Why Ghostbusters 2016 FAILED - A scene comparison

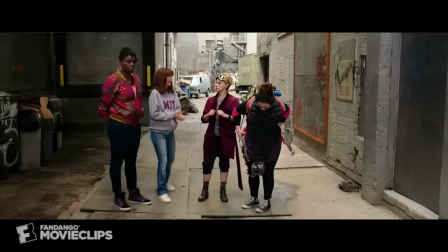[4:15] Slap me. All right, all right, well, that's it. Oh! I just want to say what an exciting moment this is.
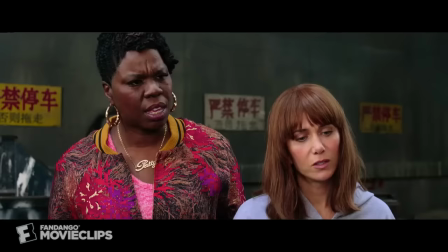[4:21] Holtzman, I am beyond impressed. Abby, is that comfortable? It's a lot heavier than I expected, and I'm pretty sure it's compacting my spinal column.
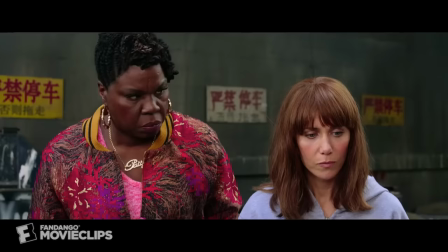[4:29] But so you're going to want to plant your feet firm. OK. Bend your knees to compensate for the extra kickback.
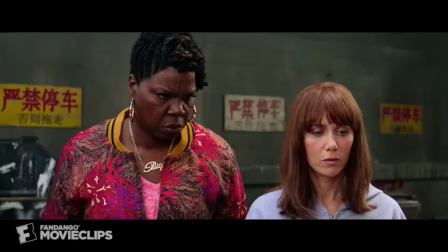[4:35] All right, turning the machine on. Whoo! Boy, she's got an impressive purr.
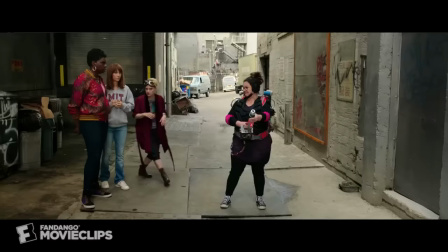[4:41] All right, so that's the target right there. just put your thumb on that red trigger button there and go to town.
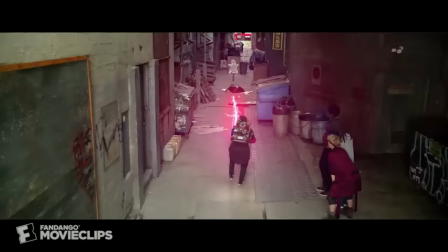[4:49] Okay. And here we go! Ow!
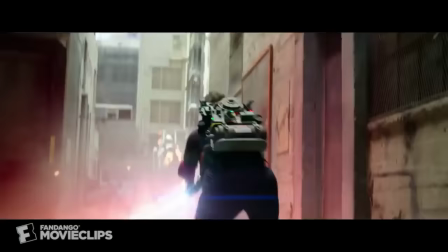[4:54] Ow! Oh! I guess she's not bending her knees enough, right?
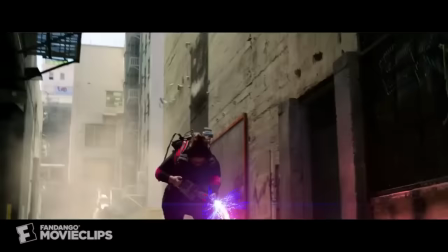[5:01] She's doing a marvelous impression of a deflating balloon. We just gotta let her ride it out until she's out of juice.
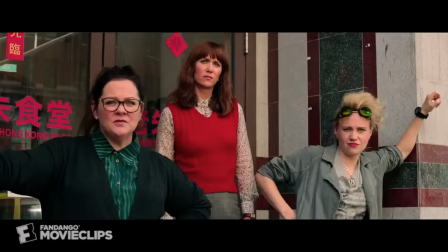[5:07] She can't screw in me! Happy! I'll make some adjustments! It's like fighting a gator!
Again, let's consider what we've just watched in comparison to the original scene.
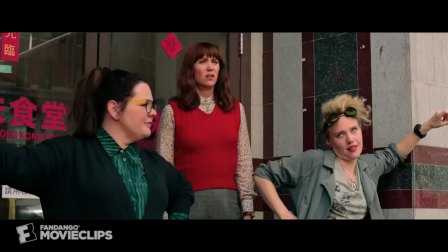[5:16]
First of all, you'll probably notice that the dialogue is much more dense and frequent this time around, particularly from Abby, which is a common feature of this movie.
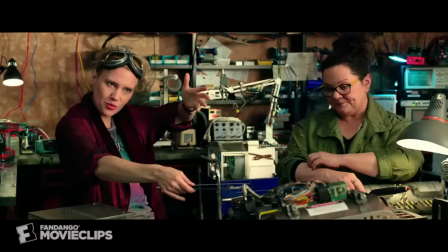[5:24]
There is literally never a moment where somebody isn't talking. The scene where they describe the actual operation of the Proton Pack is, of course, just nonsense technobabble.
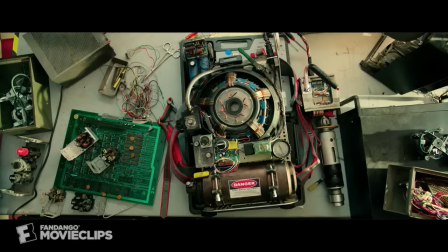[5:33]
It means nothing, and it's added simply to make the characters look knowledgeable and intelligent. It also eats up a lot of unnecessary screen time.
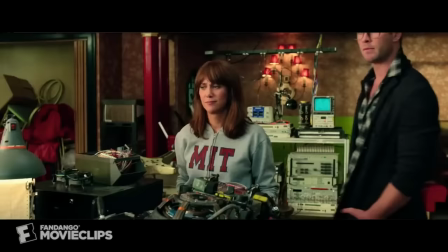[5:40]
Venkman's off-hand comment about the Proton Packs being unlicensed nuclear accelerators took roughly 4 seconds of screen time according to my watch.
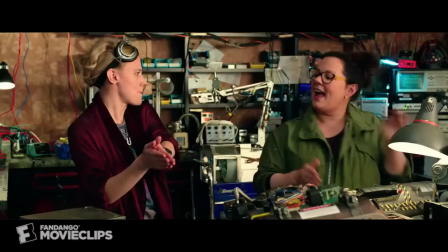[5:48]
In the reboot, the dialogue which accomplishes the exact same function takes 24 seconds.
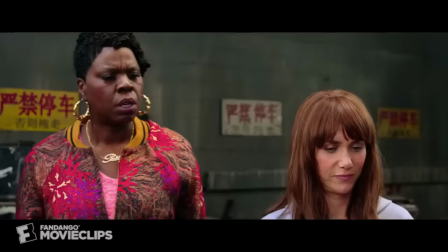[5:54]
Now, let's move on to the alleyway scene where the team power up the Proton Pack for the first time.
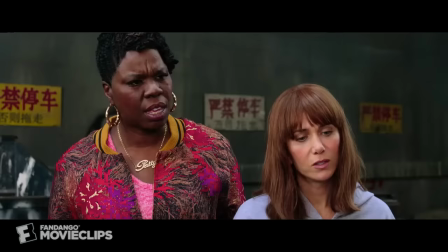[5:59]
You'll notice that Abby is wearing makeshift protective gear designed to make her look odd and faintly ridiculous.
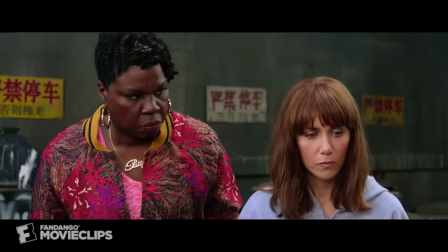[6:04]
There's a lot of pinks and purples in her colour scheme to add to the distinctive look in stark contrast to the drab, functional outfits of the original Ghostbusters.
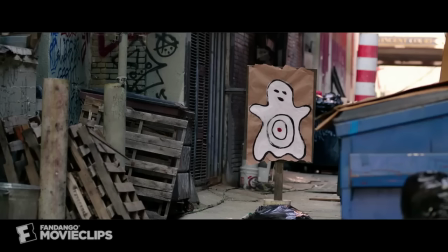[6:13]
The camera constantly switches between characters, alternating between Holtzman and Abby with the proton pack, and Patty and Erin standing off to the side.
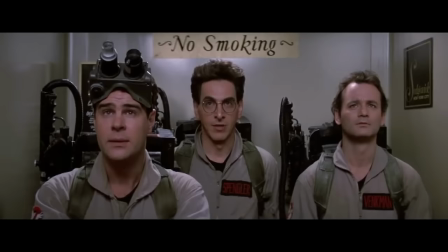[6:21]
Again, contrast this with the original scene, which was done as a single continuous take with all three characters continuously in shot.
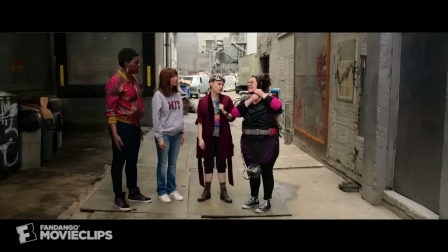[6:28]
Also note that the dialogue is still running almost continuously here, with Erin telling Abby how proud she is of her,
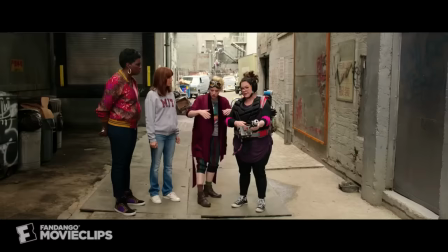[6:34]
Patty asking how uncomfortable the outfit feels, and Holtzman trying to instruct her on how to use the proton pack.
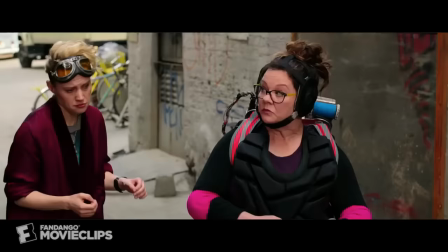[6:39]
The scene is never given a moment to breathe, we're never allowed to just see the visuals and draw our own conclusions from what's happening.
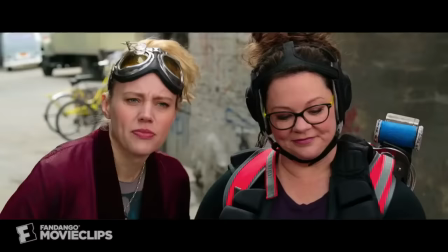[6:45]
When Abby powers up the proton pack, we get the same menacing noise as before,
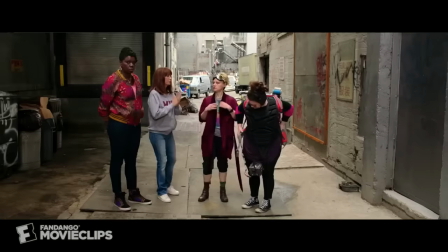[6:50]
but instead of just allowing that to hang for a second or two and perhaps focusing in on the characters faces as they go from excited to worried,
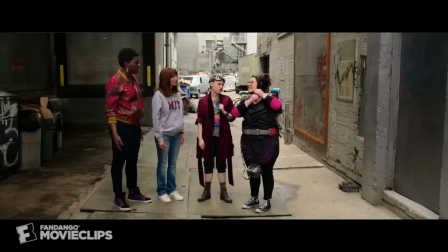[6:57]
we get yet more dialogue from Abby telling us that it sounds loud and powerful, or perhaps shouting would be the more accurate description.
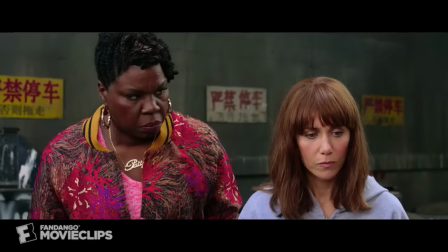[7:04]
I don't know whether it was Melissa McCarthy or the director to blame for this, but her character always seems to be yelling every line of her dialogue.
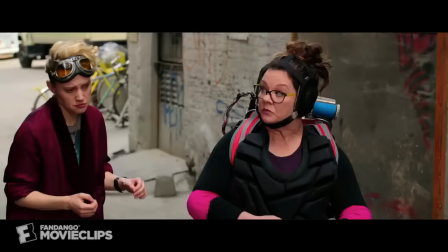[7:11]
Either way the result is the same.
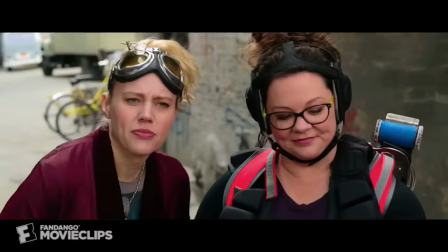[7:13]
The movie doesn't trust the viewer enough to let them draw their own conclusions from the visual cues it gives us, instead it has to straight up tell us what we're seeing instead of showing.
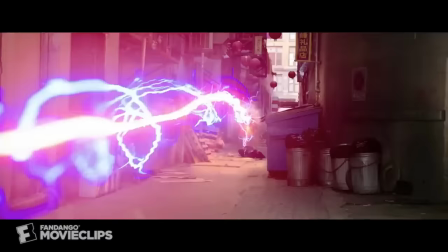[7:21]
Finally, we get the centerpiece of the scene where Abby fires the proton pack,
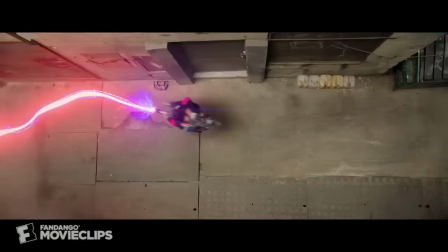[7:25]
propelling herself backward with the force of the blast until she's flailing around the alleyway like a fire hose that's escaped its owner. her.
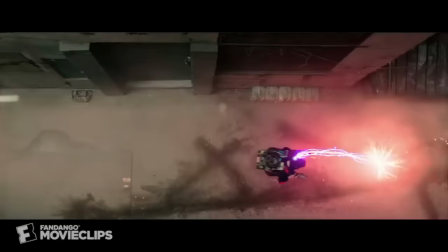[7:31]
Not only would these multiple impacts against solid concrete shatter her spine, but the beam of the weapon itself would almost certainly burn her legs clean off.
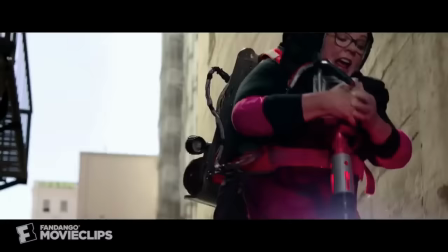[7:39]
This would be a terrifying prospect for a normal person, but her friends don't seem remotely concerned.
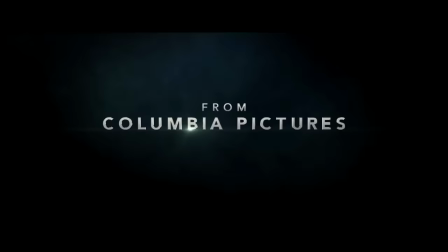[7:44]
They just stand there watching her horrific and desperate struggle to stay alive with a look of vague confusion on their faces.
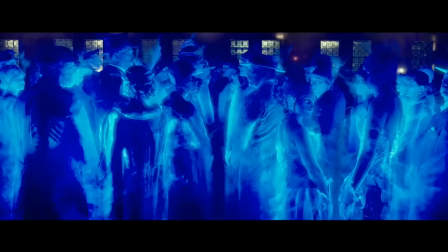[7:50]
Now, for comparison purposes, and taking into account the Proton Pack Explanation scene and the alleyway scene,
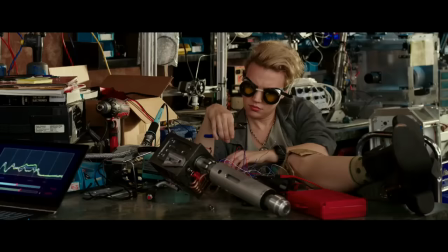[7:56]
the total runtime for Ghostbusters 2016 is 1 minute and 25 seconds.
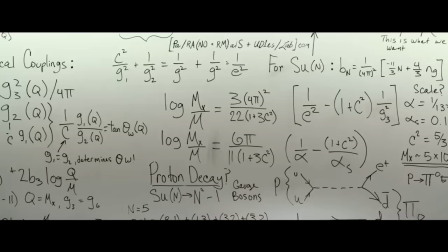[8:01]
It literally takes this movie 5 times as long to accomplish the same thing as the original film did.
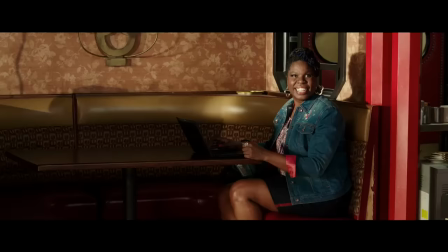[8:07]
And while I acknowledge that all humour is inherently subjective, I personally found the subtle verbal and visual comedy of the first scene far more effective than the comedy pratfalls of the remake.
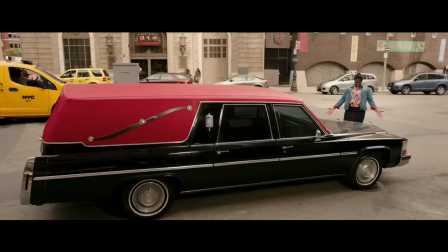[8:15]
This is of course just one scene, but I believe it's a perfect example of how Ghostbusters 2016 tries so hard and yet abjectly fails to be funny.